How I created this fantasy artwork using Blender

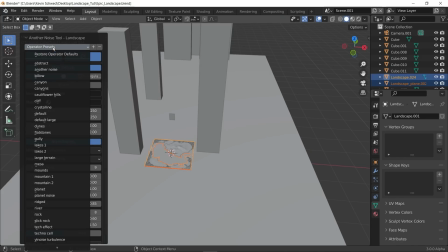[4:08]
And now let's choose right out of the presets the large terrain preset,
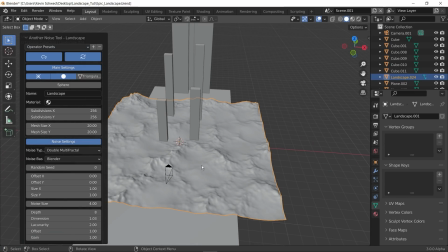[4:14]
which creates this very large rocky surface.
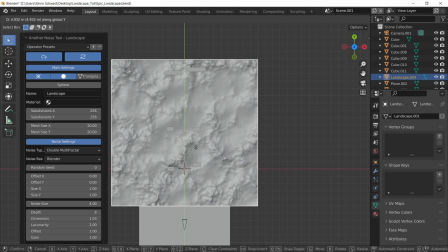[4:19]
I would recommend to increase the resolution of this surface to get a higher quality.
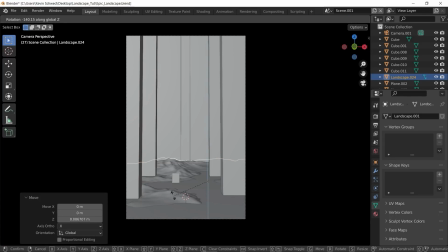[4:27]
And as you see me doing here, I'm rotating, scaling, and transforming the floor.
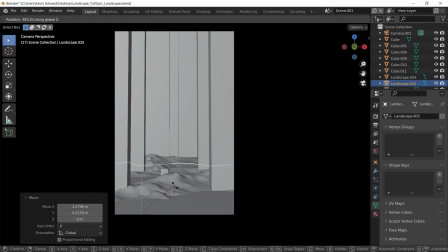[4:33]
I even duplicate it and place it so that it looks good in the final image.
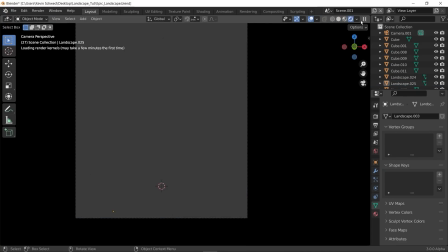[4:38]
With proportional editing, I submerge some of it under the water, and these little lakes are created by that.
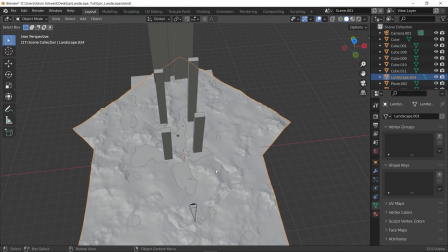[4:45]
Let's join these geometries together, and now I'm going to show you a little trick to reduce topology.
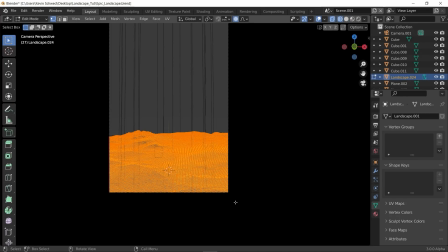[4:53]
Let's select with box select everything that's visible in our camera view,
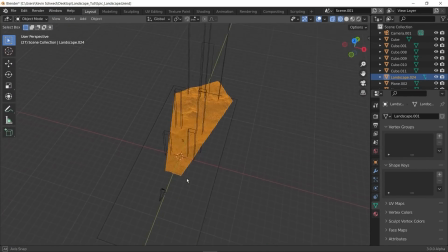[4:57]
press Ctrl I invert it, and delete everything that is selected in this case.
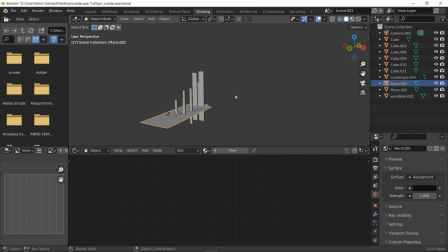[5:03]
This is an easy way to get rid of everything you do not see in your final image.
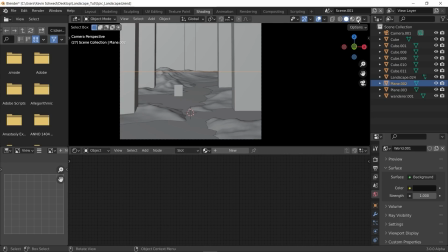[5:08]
And this reduces render times by a bit.
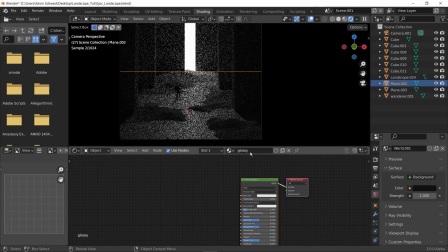[5:11]
Now let's select our lake and give it a new material. In this material,
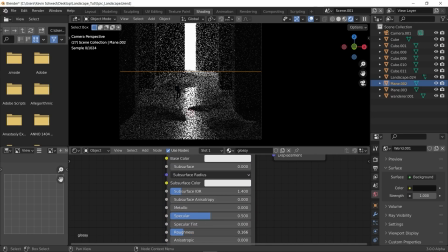[5:17]
I'm gonna reduce its roughness, since it's a lake and should be a bit more reflective. And I also turn on transmission. With a bit of transmission roughness, get kind of this water-like material.
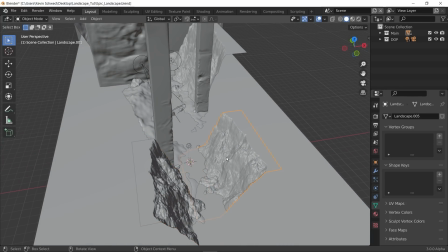[5:35]
Next up are these rocky mountain-like structures, which are placed between our pillars.
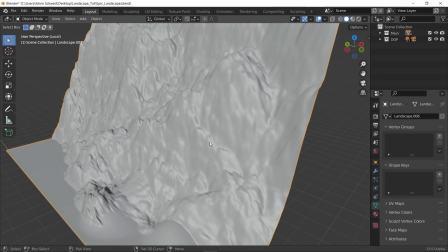[5:42]
As you might have guessed, these are ANT landscapes as well.
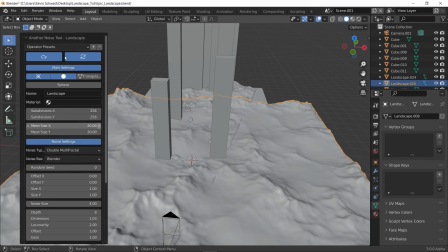[5:48]
So let's Shift A and add in a landscape. And there's already a built-in preset for a use case like this, which is the cliff preset.
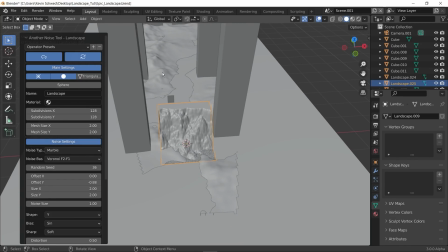[5:57]
Simply add it in, play a bit with resolution. And now it's just the same as with our floor.
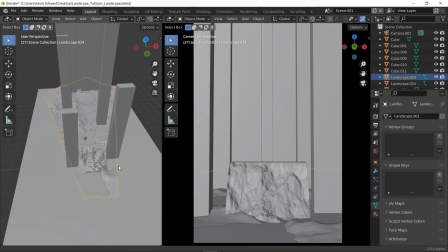[6:04]
Let's go right into the camera view. And now it's just placing them creatively to get a good looking composition.
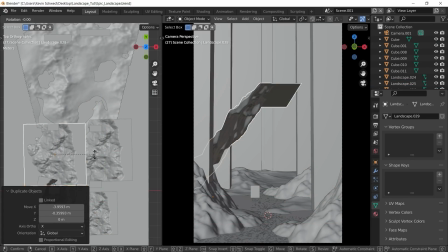[6:11]
I place 2 of them right in front to frame the image.
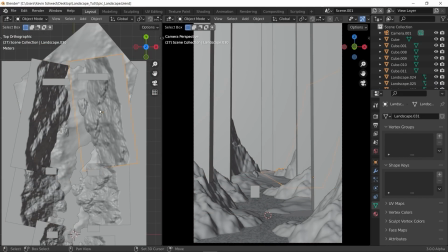[6:16]
These will be hidden in darkness later on, and this will really lead the eye into the center.
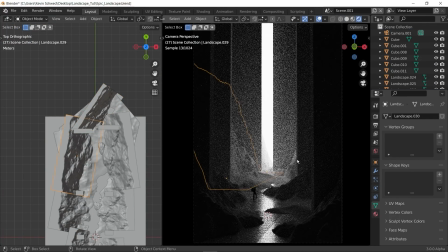[6:21]
I added in a structure right between the light and the last 2 pillars to give it a sense of depth,
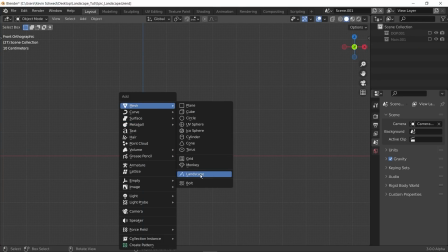[6:28]
and this really enhances this feeling. Now let's add in yet another landscape.
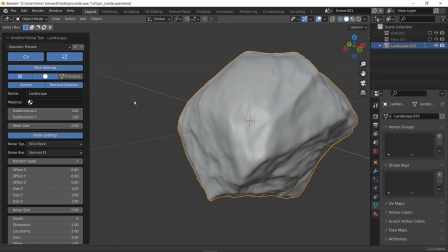[6:35]
You already know that process by now, which will be a rock. Yes, there is a rock preset in ANT landscapes.
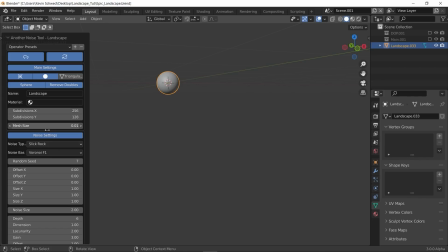[6:41]
Didn't know that. Yeah, I would reduce the resolution to a lower number, like 100, for example,
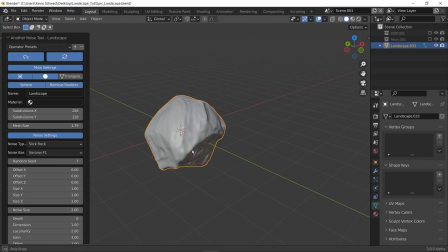[6:49]
because it is not necessary that this rock has such many details, because it's just placed around the scene to break up some of these details.
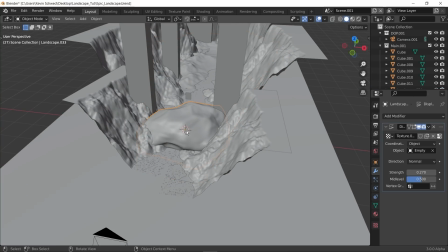[7:00]
And yeah, that's exactly what I'm gonna do now. Let's scale it down.
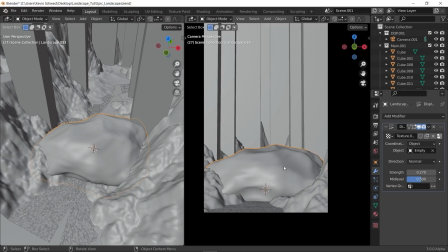[7:06]
Always have a look at it from the camera's perspective, because this is what you will be seeing in the final image.
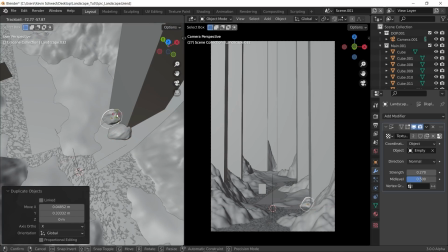[7:12]
And place it around your scene.
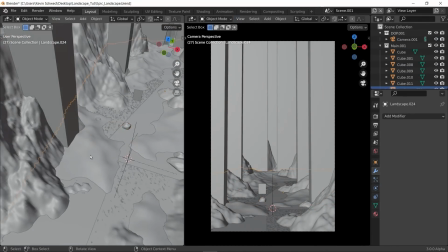[7:14]
You could, of course, use different rocks to get a bit more variation, but I think that's not really necessary.
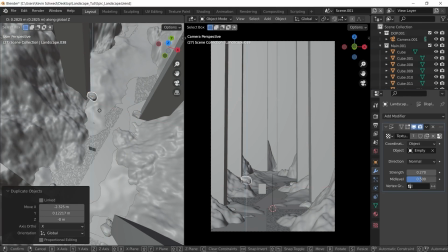[7:23]
Just rotate it, scale it up, and nobody will ever notice.
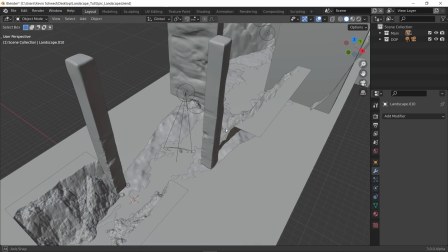[7:28]
So now let's have a look at these larger stone pillars, because they're not simply cubes.
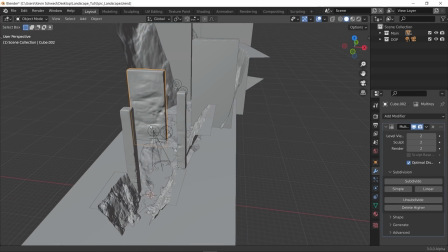[7:33]
They are indeed rocks-like structures, or at least something in this case.
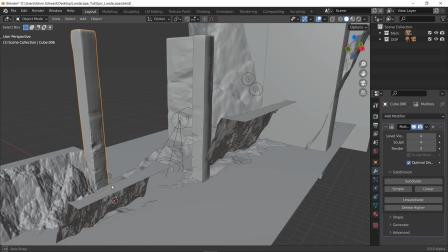[7:41]
I'm not very good at sculpting, but I think it is enough for this effect.
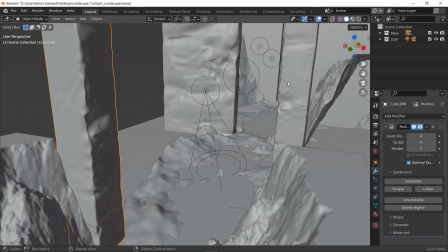[7:46]
Let's have a look at how to create this kind of effect.
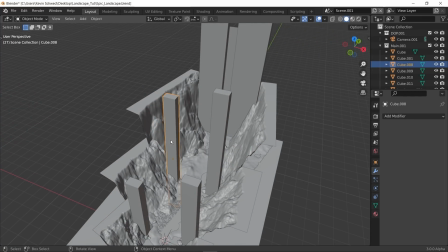[7:51]
Let's pick out one of these pillars right here and have a look at it in isolated view.
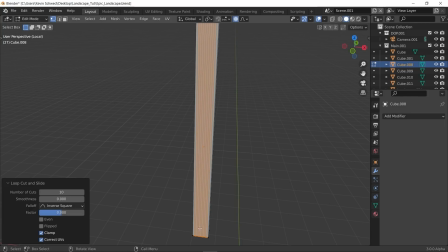[7:56]
First thing before you're sculpting anything is you need to add in the necessary topology, and that's what I'm gonna do with edge loops right from all 3 sides.
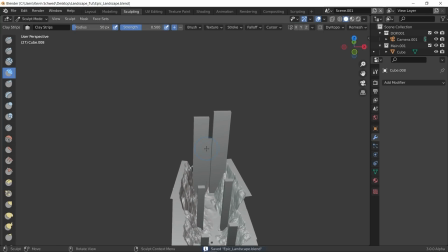[8:07]
And yeah, apply the changes and the scaling for very important, so you get the right proportions.